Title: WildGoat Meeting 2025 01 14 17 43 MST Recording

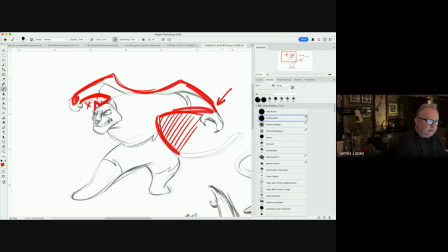And then I was kind of even debating, you know, the degree of taper, you know, at the wrist for, you know, shape's sake, you know, how much, you know,
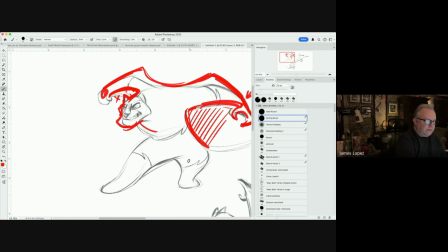possible fun you could have with that. The other thing I was thinking too is that, you know, these legs are pretty bulky on the bottom, which could in a way take a little bit away of the power of the upper body. So the one thing that I did or suggested was that, you know, maybe you make them smaller
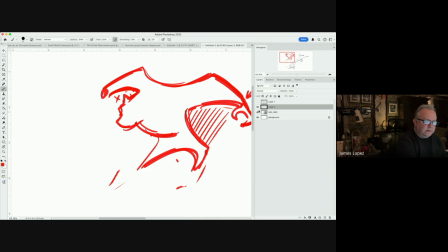to kind of change up the proportions a little bit, you know, to kind of create something a little bit more like that,
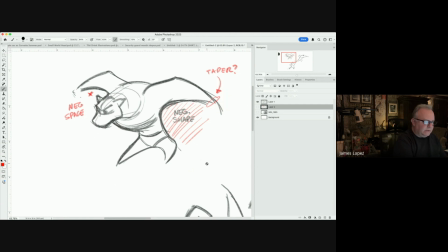you know, and you can give that a try and see, you know, what that does for you, if anything. The other one, this one here, with the
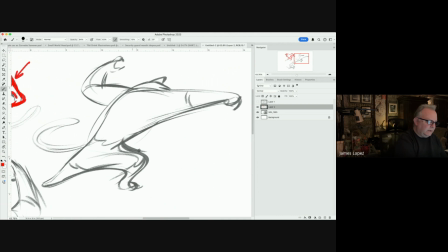guy punching, you know, it's nice. I mean, this does have a really nice, like, gestural quality to it. I think the one thing that I was kind of feeling is that this almost feels too twisted around,
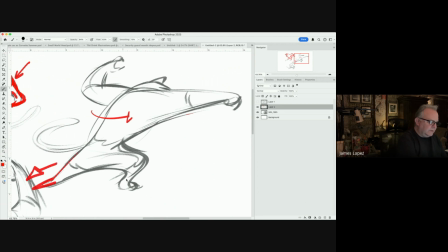comparing that this foot is like turning, you know, back like that. So I think what I was suggesting is to kind of, you know, take this and
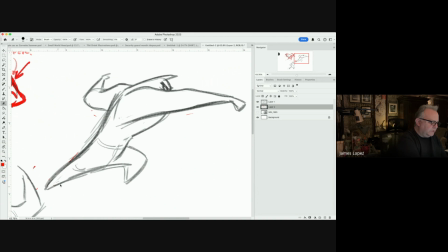you know, kind of turn it more to camera, you know what I mean? But still have the flow, you know, still have it lead into this like that. The other thing I was thinking of too is what might be nice is that if we don't lose his expression at all,
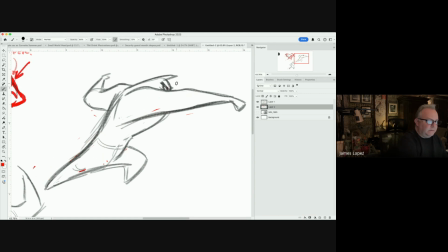you know, and we still get You know what I mean? That, a little bit of his eye, there in this, and then this way it could be an area of concentrated detail, like right in here.
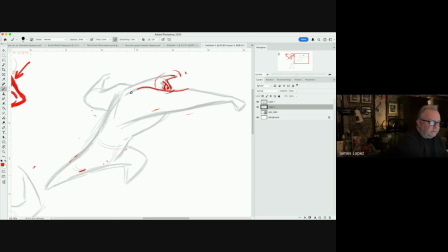But also kind of like giving, some muscular shape, you know, trying this, straight against curve and trying to work out this, convex, concave kind of thing.
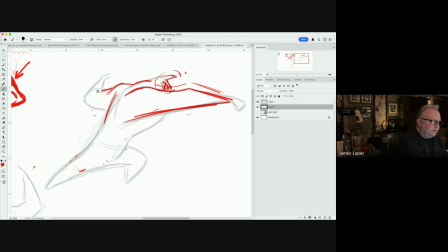The other thing I was trying to suggest is how to kind of really sell this arm that is really kind of turning away. You know what I mean? That you could still get the twist in the upper torso, but it doesn't feel so twisted around. You know what I mean?
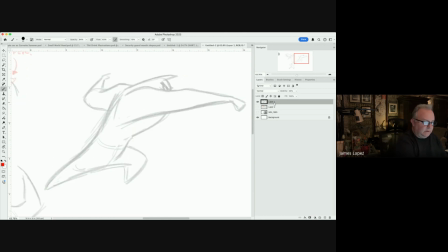To get that. So I was just trying to rework out this a little bit. This thing, same thing here too. I was just exploring a little bit more shape.
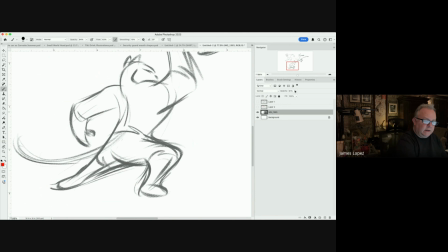What do we have? We have this. The first thing that stuck out to me was, what's going on here? You know what I mean? With this leg. And the fact that this one doesn't feel as
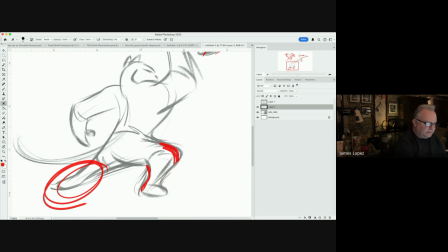grounded on the floor as I think it should be, considering the power that that the character has. So I really wanted to make sure that this
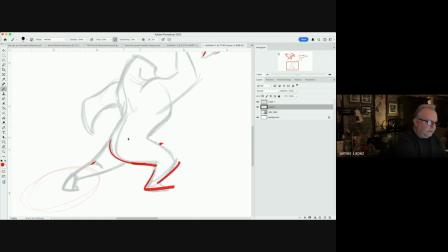felt planted, and really kind of work these shapes into it,
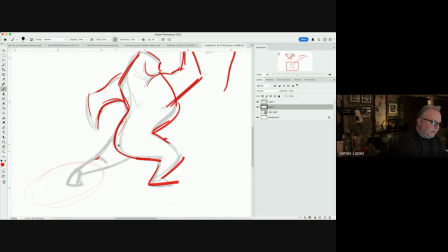that kind of thing. And then as far as this leg goes, what to do with that. So what I felt to do is describe it a little bit more so that it's more foreshortened,
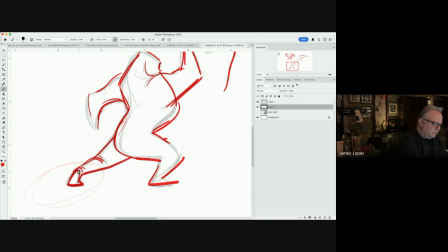like this, so that's it's more descriptive, you see.